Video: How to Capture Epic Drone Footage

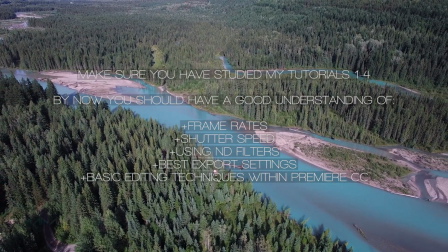283s
By now you should have a good grasp on frame rates, shutter speed, using ND filters to achieve a desirable exposure,
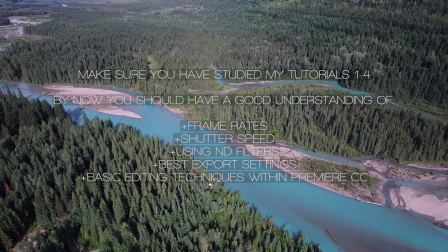290s
best export settings, and basic editing techniques within Premiere CC.
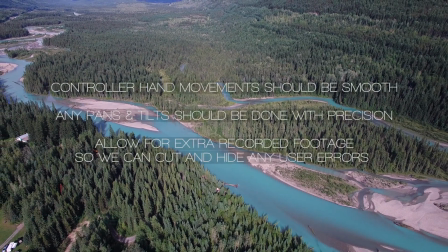297s
When shooting video with our drones, your controller hand movements should be as smooth as possible.
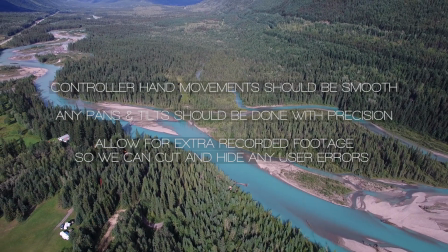303s
Any pans or tilts should be done with precision and allow for enough footage either
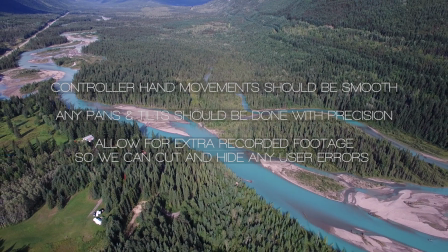308s
side of the clip so you can trim it down as necessary to hide any obvious user errors.
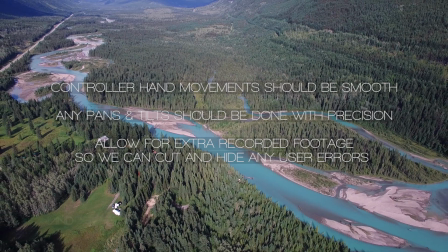313s
Let me give you an example of a flight and filming user error.
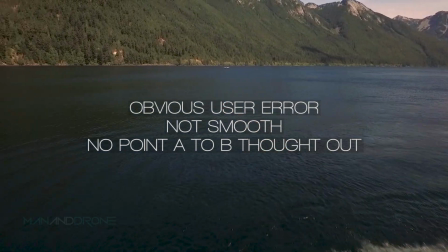319s
With this shot you can see it's non-linear and would look extremely amateurish if we put it into an entire sequence,
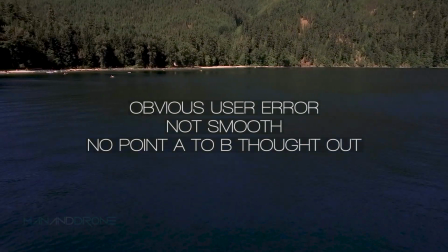326s
unless we cut out those parts and just have the footage which looked smooth.
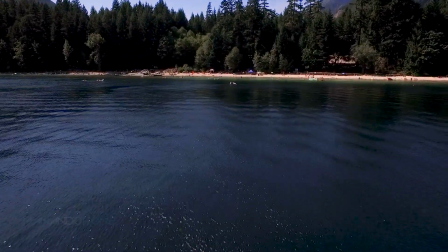333s
Now let's look at some of my favourite examples of shooting techniques.
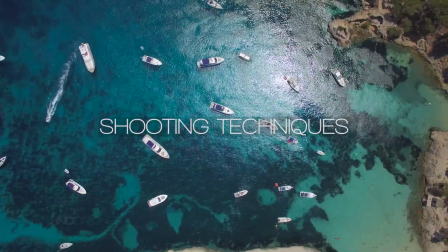340s
The bird's eye shot. So this shot really is a classic. It allows us to fit a lot more into our pictures whilst giving us that unique perspective.
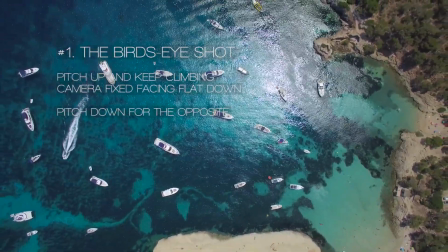348s
Very easy to achieve. Just have to tilt your gimbal all the way down so the camera's pointing downwards.
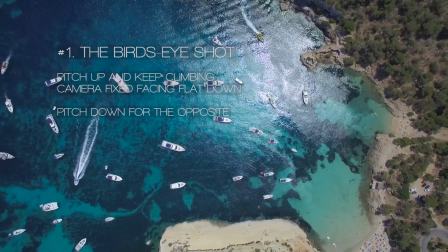354s
Just make sure it's flat. And then fly the drone straight up using the throttle up, which is on the left hand side of the controller.
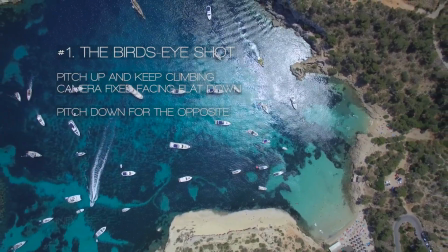362s
The higher up, usually the better for these type of pictures. Just be aware of any 400-foot height restrictions.
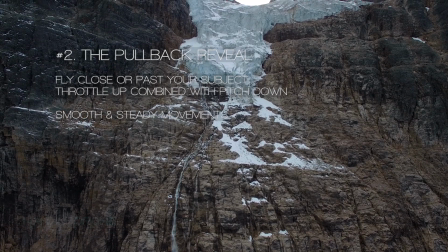371s
The pullback reveal. This is a great way to reveal the area you're filming, and it can look quite cinematic and professional if done correctly.
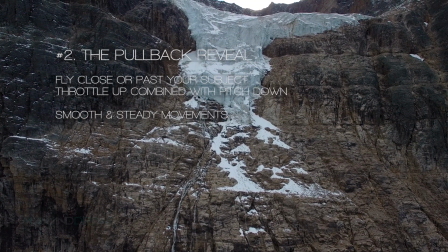379s
It's amazing for revealing things like waterfalls in their surroundings.
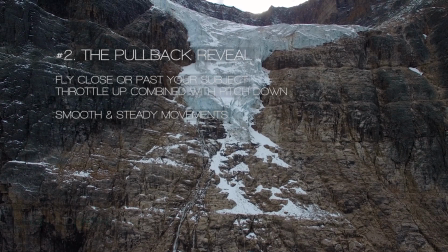383s
What you have to do for these is fly past or very close to your subject, and when you're ready,
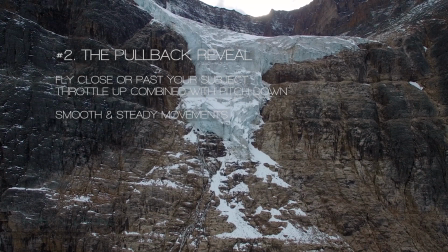388s
throttle up, pitch down, and fly the drone away from your subject.
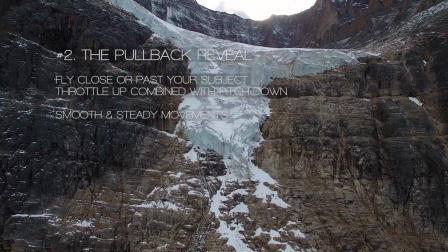393s
Now with this glacier waterfall one, I used the throttle up to allow the drone to climb, so the sun,
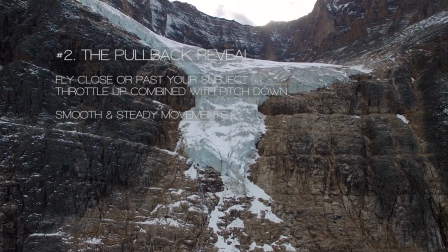399s
which was out of shot, could suddenly appear in shot, and the same with the top of the glacier.
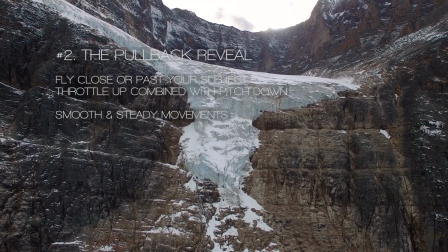405s
And I used the pitch down to fly the drone away to reveal more of the surroundings.
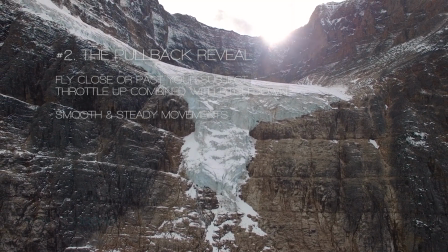411s
So it does look pretty nice when done correctly.
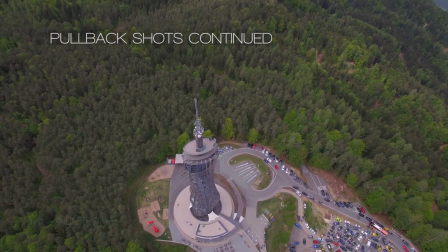418s
This lookout tower shot here in Austria was achieved by flying past the tower,
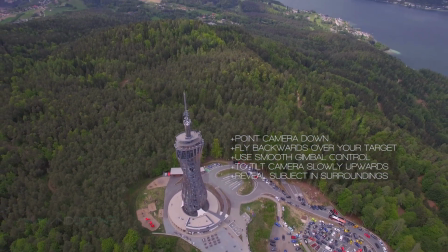422s
then bringing the drone backwards with the pitch down and a slight throttle down.
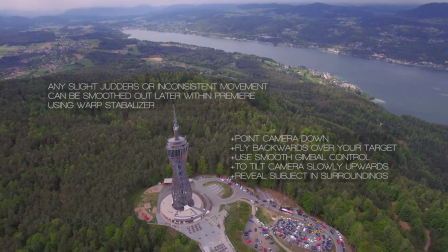428s
The camera I had was pointed at about a 60-degree angle. I then, as carefully as I could,
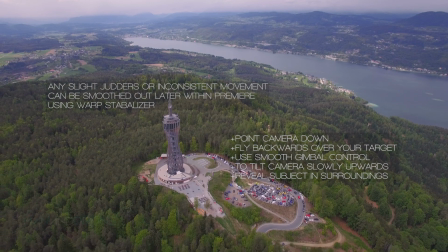434s
used the gimbal control dial on the controller to very slightly move the camera up whilst flying back over the tower.
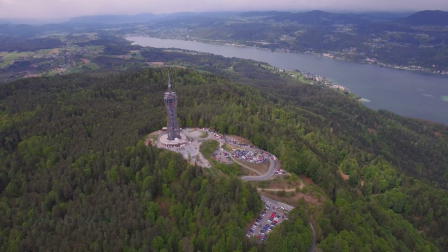443s
This looks nice if done correctly, but it will take a couple of attempts to get it right.
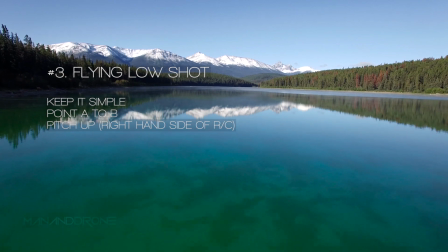452s
Low-level flying. This is a great one for drones as they allow us to get very close to the ground level whilst moving.
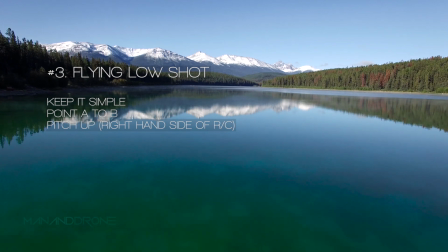458s
My favourites are usually over water, things like seas or lakes.
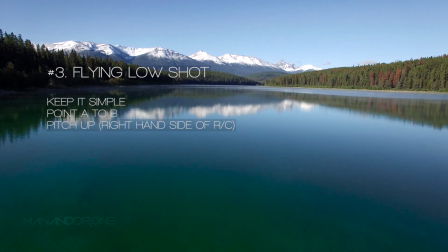463s
They're very easy to do. Just keep the camera fixed, pointing straight, flying forward and keep in a straight line. Be very careful to check that the drone has enough clearance so that you don't end up in the water.
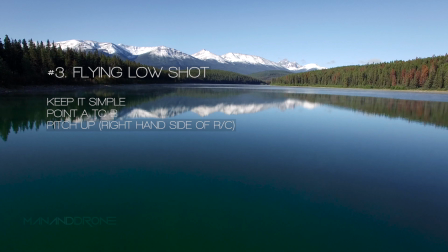477s
Again, keep the controls straight. We don't want to see any judders, left to right movement. A good and accurate way to make sure you're getting a consistent speed would be to use the intelligent
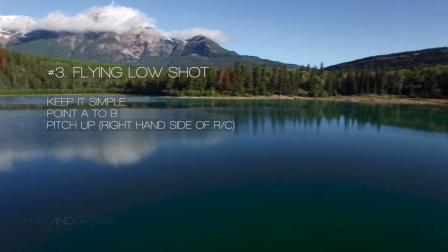488s
flight mode and plot a simple line point A to B with pitch up.
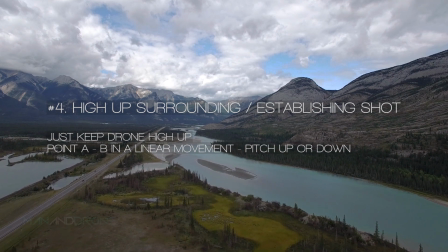495s
The high up surrounding shot. This classic shot can look quite good if you've done it right.
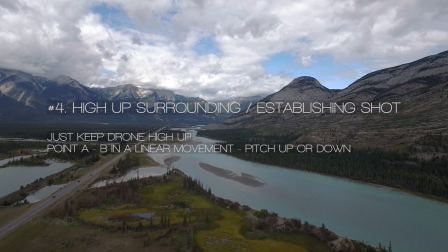501s
So we have to choose an altitude quite high.
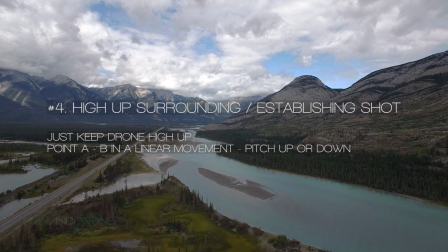504s
Try one of at least 100 meters, but just be aware of the 400-foot restriction laws in your country.
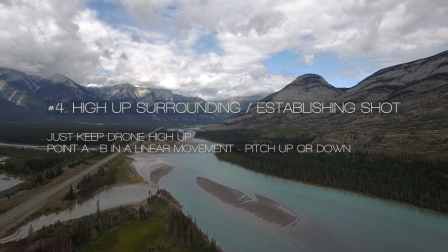510s
That roughly equates to 122 meters. You want to fly the drone in a straight line with the camera in a fixed position.
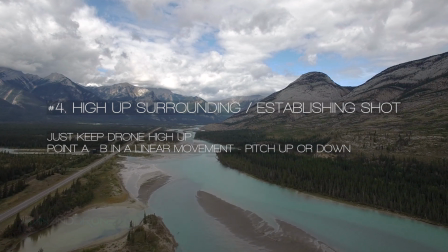517s
So tilt the camera down roughly 30 degrees. You want to use the pitch up, which is on the right hand side of your controller.